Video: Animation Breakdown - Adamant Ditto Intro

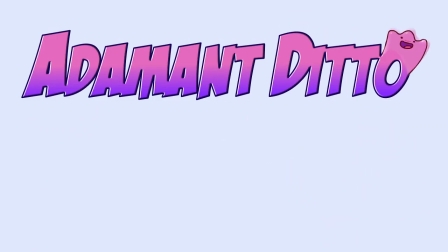[0:05]
Hey gang, what you're seeing on the screen right now is a looped animation I did for Adam and Ditto. It's a new intro for their channel. They have a gaming channel and I've been friends with them since high school. They do things like let's plays, lists, and a bunch of other quirky stuff.
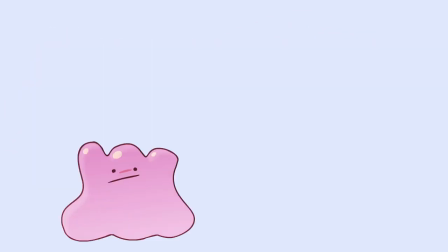[0:18]
Today I want to talk to you about how I did the animation, show you some slow down versions of it, and a breakdown. But first, I edit together a little like clip reel for you of the most recent playthrough, Pokemon Crystal.
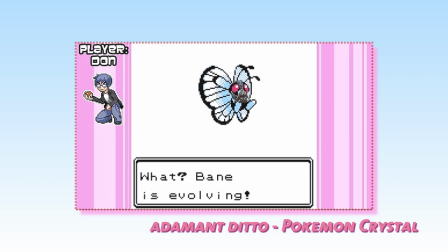[0:29]
Hope you guys enjoy.
What's the pain is involving? Circles. I am Gotham's reckoning. They're both kind of making the same pose right now. They're getting ready to hug.
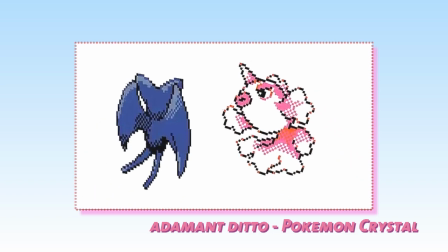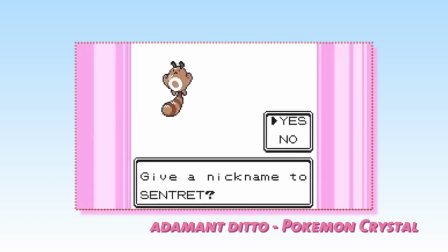[0:44] Oh shit, my mom wants to bat. Oh god, what am I calling it? I'm freaking out.
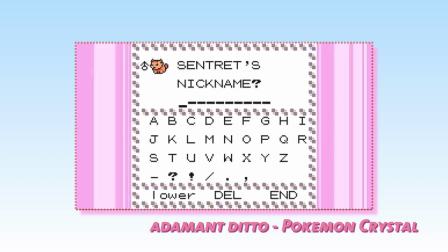[0:49] Sandy. No, I wanted it to be something Batman related, but I can't think of anything Batman related about fucking Centric.
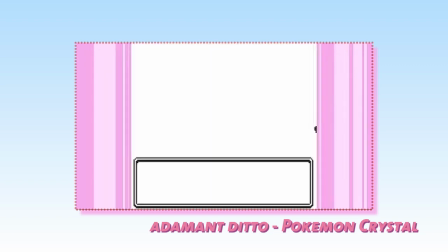[0:56] Guys, you shouldn't worry about it because I doubt we're going to be keeping Centric in our party for the rest of the game.
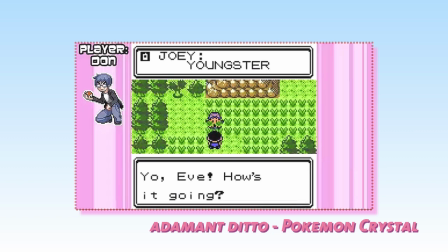[1:02] The whole game, yes we are. Oh, here it is! On that day, angels descended from the sky.
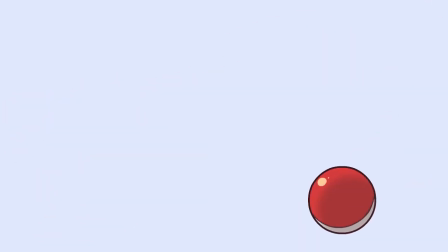[1:10]
If you enjoyed that, go leave a comment and say, hey, Steve sent you, and maybe subscribe. But now, let's break down that animation.
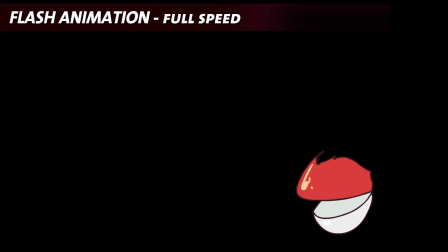[1:17]
As you can see, I started with Flash animation. This is all frame by frame with some slight tweens with the Pokeball. I sketched out the little logo there because I knew it was going to replace it with the font. What you see now is a half speed.
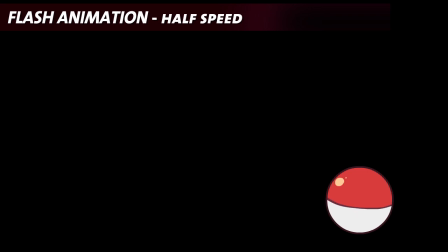[1:28]
I really want you guys to appreciate some of the frames because I took the time to make these look all really great because I knew it's going to appear in every video.
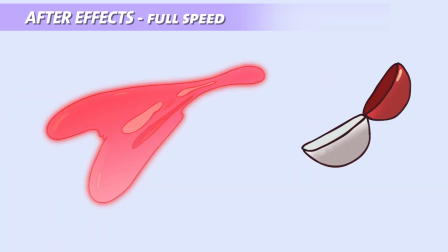[1:34]
And this was kind of a small animation, so I got really get to spend some time with it. What you see now is all the after effects.
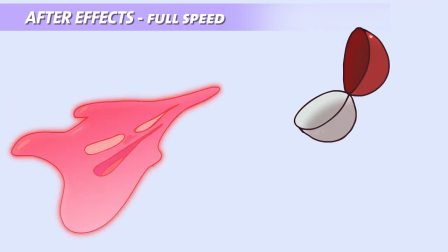[1:40]
What I did with Ditto was I added both to the Ditto and the Pokeball these ramp effects, which are basically gradients to make them look a little less flat.
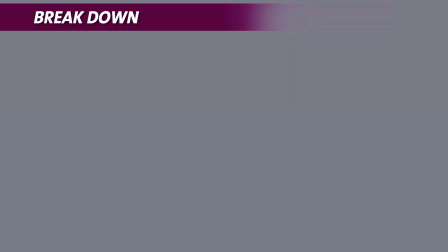[1:49]
On top of that, I added kind of this drop shadow effect to it, just to make it kind of have highlights, again, to make it look less flat,
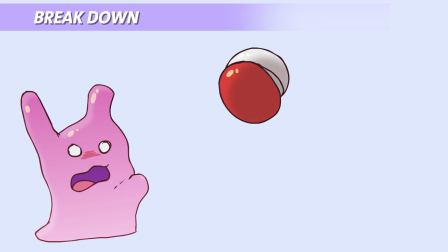[1:56]
as you can see here. um for the glows it's basically taking the
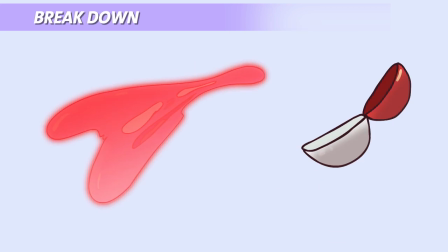[2:01]
pokemon and duplicating it a couple of times and um you know adding overlays and some simple um like screens and some blurs to give it that glow effect and eventually once it gets too much of a mess i took
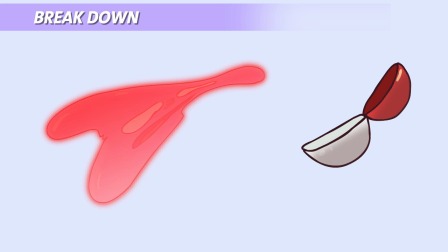[2:15]
out the character and just made it a flat color on top of the pokemon itself if you guys enjoyed this little breakdown let me know in
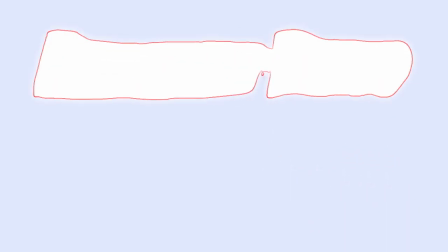[2:23]
the comments and maybe the next animation I'll do it again but this time with actual like me drawing I didn't know I was going to be doing
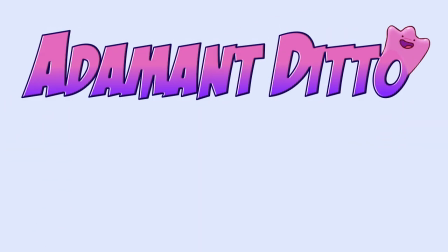[2:29]
this and like I said if you enjoyed it let me know and if you enjoyed the anime ditto people go check out their channel subscribe they're
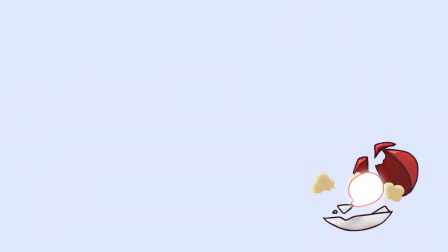[2:36]
really good friends of mine and I'll see you guys next video